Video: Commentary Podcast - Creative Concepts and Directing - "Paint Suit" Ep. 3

And I use a Ghostbusters reference for a very good reason, which we're going to find out in a minute. That's right. So should we just roll that beautiful bean footage? Let's just see it. Okay, I'm going to go ahead and play the commercial so that our viewers can view it. And no talking for the next 30. I'll keep it sealed. Just turn my mic off. No. Just button it up, okay? Pal.
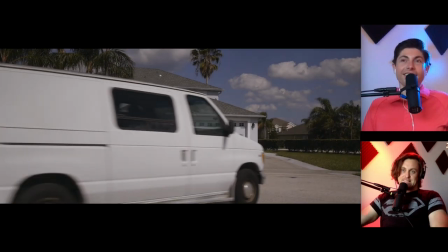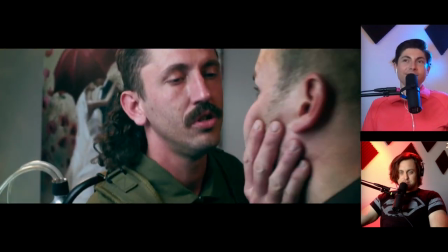4:38 You're over three hours late. We could have had the whole place painted by now. I got this.
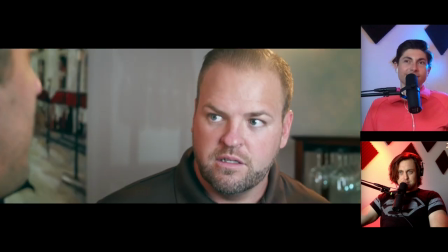4:46 I call this the paint suit. I'm gonna fire this puppy up. Gonna have this room painted in no time.
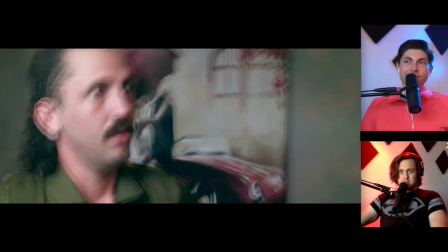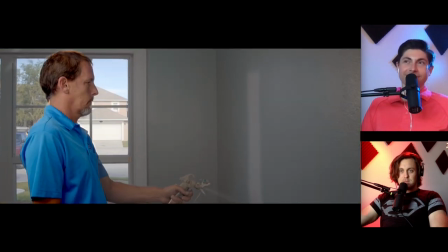5:00 You don't need a guy in a paint suit. You need someone suited to paint your house.
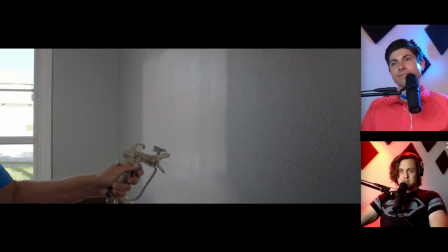5:05 Call the team over at Keenan Painting for a professional,
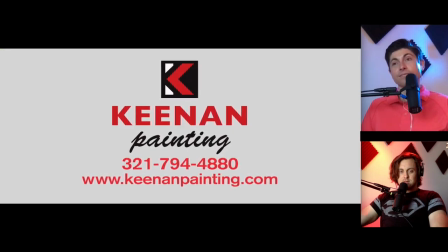5:08 courteous, and stress-free experience. they won't leave until you're 100 satisfied i'm satisfied yeah you open that up with a van sketchy van then a gentleman is in your house and man that's not who you want in your house right so let's just
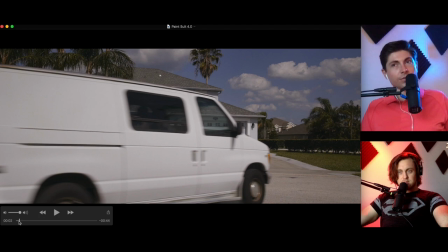5:28 jump into it here shall we let's go here so there's actually there's actually quite a lot
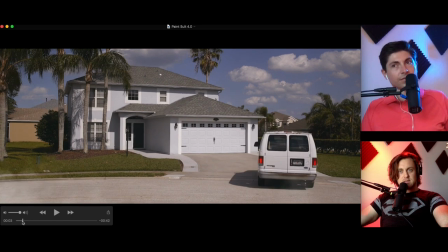5:34 of things to go over we just go over this this is uh this is the paint suit guy arriving sketchy man you notice did you get the ghostbuster influence with the suit with the guy with the paint suit he's got like a pack like the ghostbusters i got that but we're we're in this scene right here well i wanted to have a callback to when i said that okay so uh i
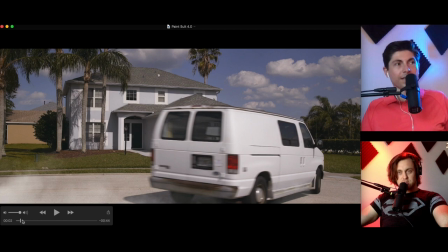5:53 went out and i shot this on a prior day um got his exterior shot with his van and we added some some we composited
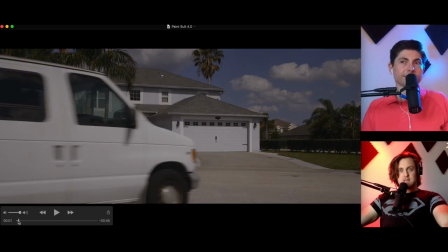6:01 uh some smoke in and we put some sound design in and uh we'll
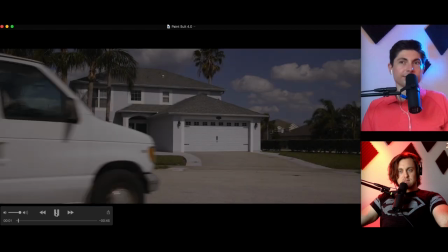6:06 just let's watch the opening shot real quick all
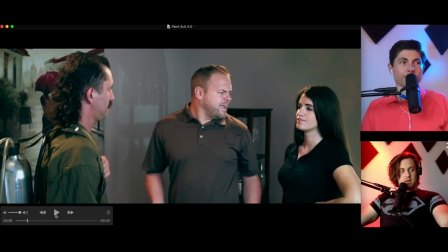6:12 right and then we're in the house immediately i think that's an important note the way to cut right in we hear him talking before we get in that's important
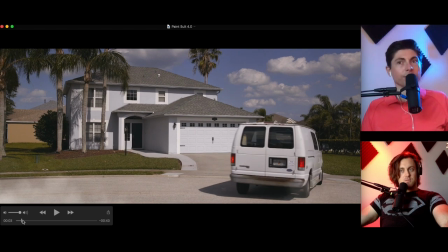6:23 yeah you jump we're trying to hit that 30 second mark too that's true but if you jump in all at once it can be that cut can be a little bit rough it might not flow so we kind of needed that exterior you're over three hours late we could have
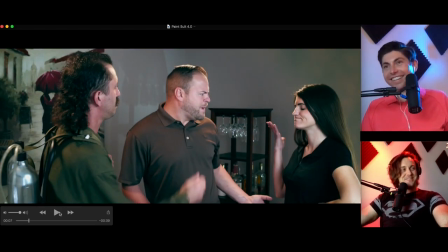6:36 had the whole place there's no way he could already have been talking to him because he's still in the van right yeah but it works well that's
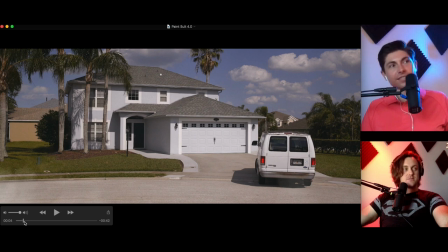6:43 a that's a very common uh way to to cut between two shots to kind of bridge the gap um so i was out there with a 24 foot jib arm and that's how i got this shot and in fact is there behind the scenes in there of this one i'm just gonna click
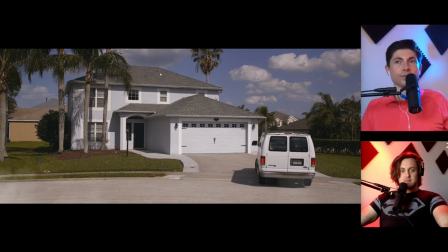6:59 through the behind the scenes i don't know if that behind the scenes shot is in there yeah because you took that one but basically we're seeing a house on a beautiful day with the the van pulling up now you we really wanted a really sketchy van and the really only thing sketchy about this van is the top of it unfortunately you don't get to see a
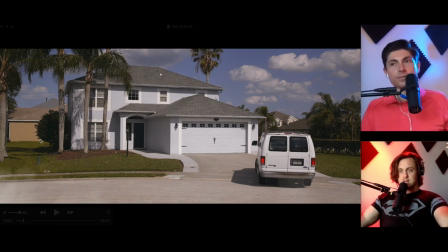7:17 lot of it rusty and i added the smoke of course and some clunky van sounds
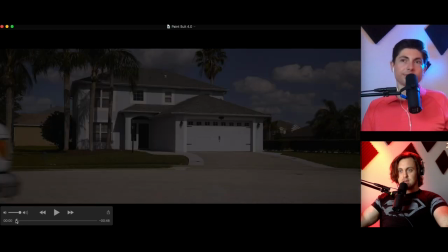7:22 so that it would sound uh like it was not running too well and i added that screech of the brakes
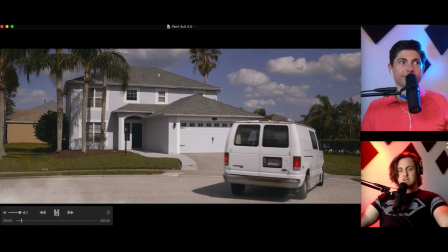7:29 at the end i don't know how many times we're going to watch this opening shot but the van's pulling in and
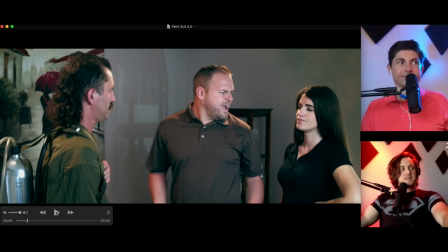7:36 it didn't really stop that fast but when you add that sound effect to it it kind of sells it like oh yeah this guy is an animal it's kind of got like big floating shocks like trucks and vans have so it kind of bounces like when it stops it kind of jostles a bit um so now we're inside
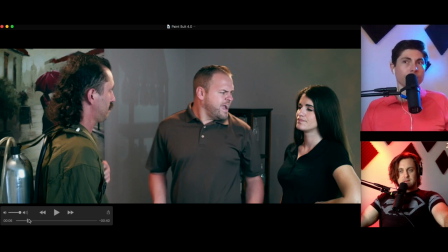7:52 we've been introduced to the couple who presumably would want to have their house painted and they're not happy because he was already late right so we're trying to tell the story we're trying to hit it home the van's pulling in fast it's smoking and the first line is you know
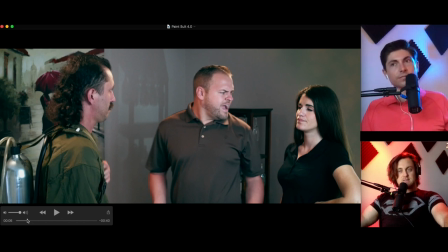8:08 you're three hours late so already we can see the guy's upset and it really sells that this guy's unprofessional he's got the mullet going on well so yeah we